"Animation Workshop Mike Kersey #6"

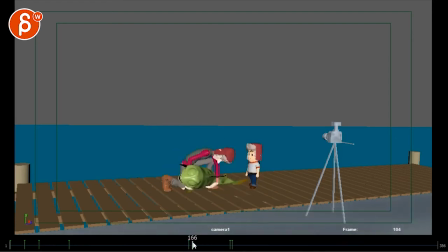8:10 And the thing is, you can have more steps right through here, which will kind of distract from that scrunchy silhouette. So it ends up being here so that this has no overlap. Otherwise, it looks like it's going to hit the kid's face.
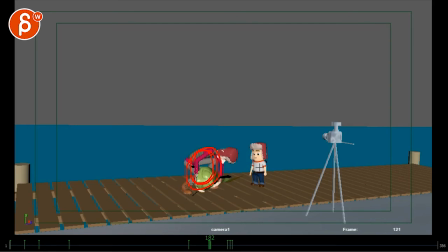8:24 So you can use those quick moves while he's a bit more scrunched in, then the kid stops, and then he starts to lift. So there's a good back and forth and audience attention handoff, if that's the term. This was weird. That's the only thing where I went like, what is he? Is he going to tackle the dad? He's going to start biting the legs like a little zombie.
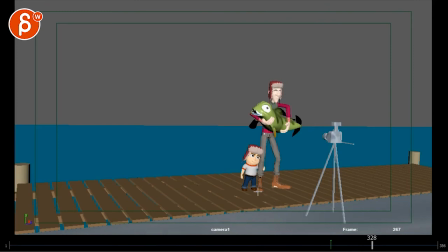8:45 Coming out of here. That was the only weird thing, but it's cute with the for the pose. But then if you push that, or if you go for that, I would push this where he gets on his toes and tries to really get into frame because he knows the camera's only this high. Maybe he puts... I would actually keep both arms and he's trying to pull himself up.
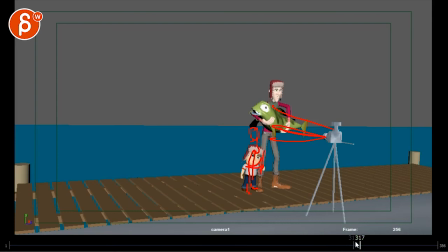9:05 Like, I would push that moment in terms of cuteness and connection. And if you keep it... And I know you're saying that you might not keep it, but... He might react a bit too soon.
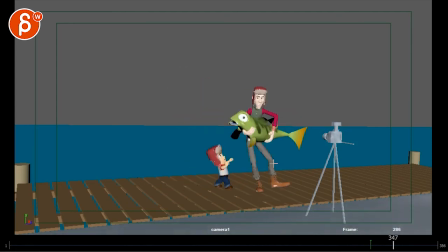9:21 And then, yes, the question is, what is he going to do? I like that he's trying to catch him. I think that's really cute. What would you do? I mean, he would get away, and then the kid is just kind of by himself.
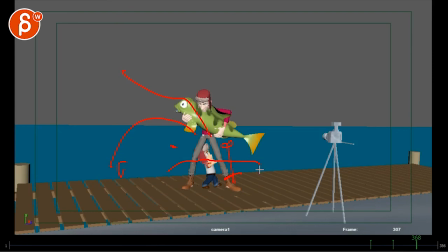9:37 You can always disappear, and then the kid goes, and runs over and jumps in the air for a pose. And then you see a flash, and then you freeze frame and just have the kid in a funny pose.
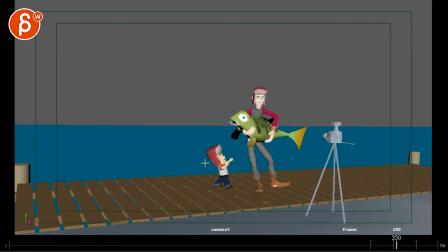9:52 Which, in a way, you could almost... This is going to be way too complicated. And I know I'm adding complications, but imagine he's also concerned about the camera. So he doesn't go this far. He would just kind of go around So he comes out here, so that by the time the guy is here, the kid is here. And when the guy falls, you have the fish,
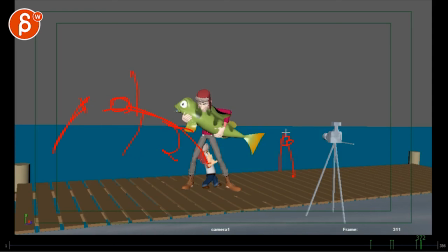10:13 you got the dad in the air, and the kid jumps in the air with a high five or like a thumbs up. And then the photo, and then freeze frame, and that way you can see all three in a crazy pose.
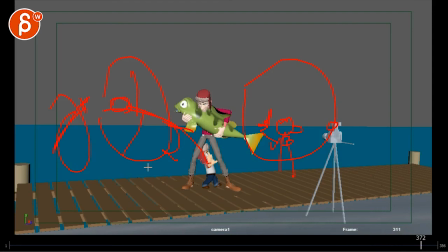10:27 I know this is adding a ton of stuff, but I have to mention anyway. That's just an idea, why not?
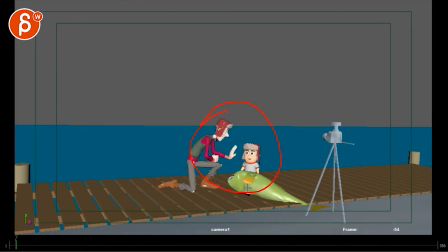10:34 But I really, really like this. So let's email, let's talk this out. I'm curious. I would love for you to not abandon this idea, but it's obviously your shot, and I know it's long. But I just love that little kid. So cute. This little fur hat thingy.
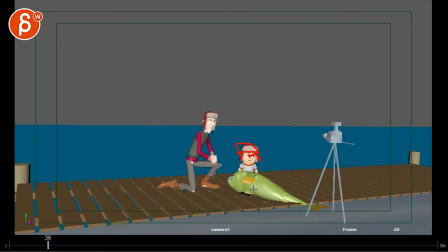10:51 So yeah, let me know. Let's email. Let's see what we can do with this. All right. Thank you. All right. There's an email. You can sign up. You can start whenever you want. You can submit whenever you want. You get 16 submissions. Either way, a like and subscribe would be awesome. All right. Thank you.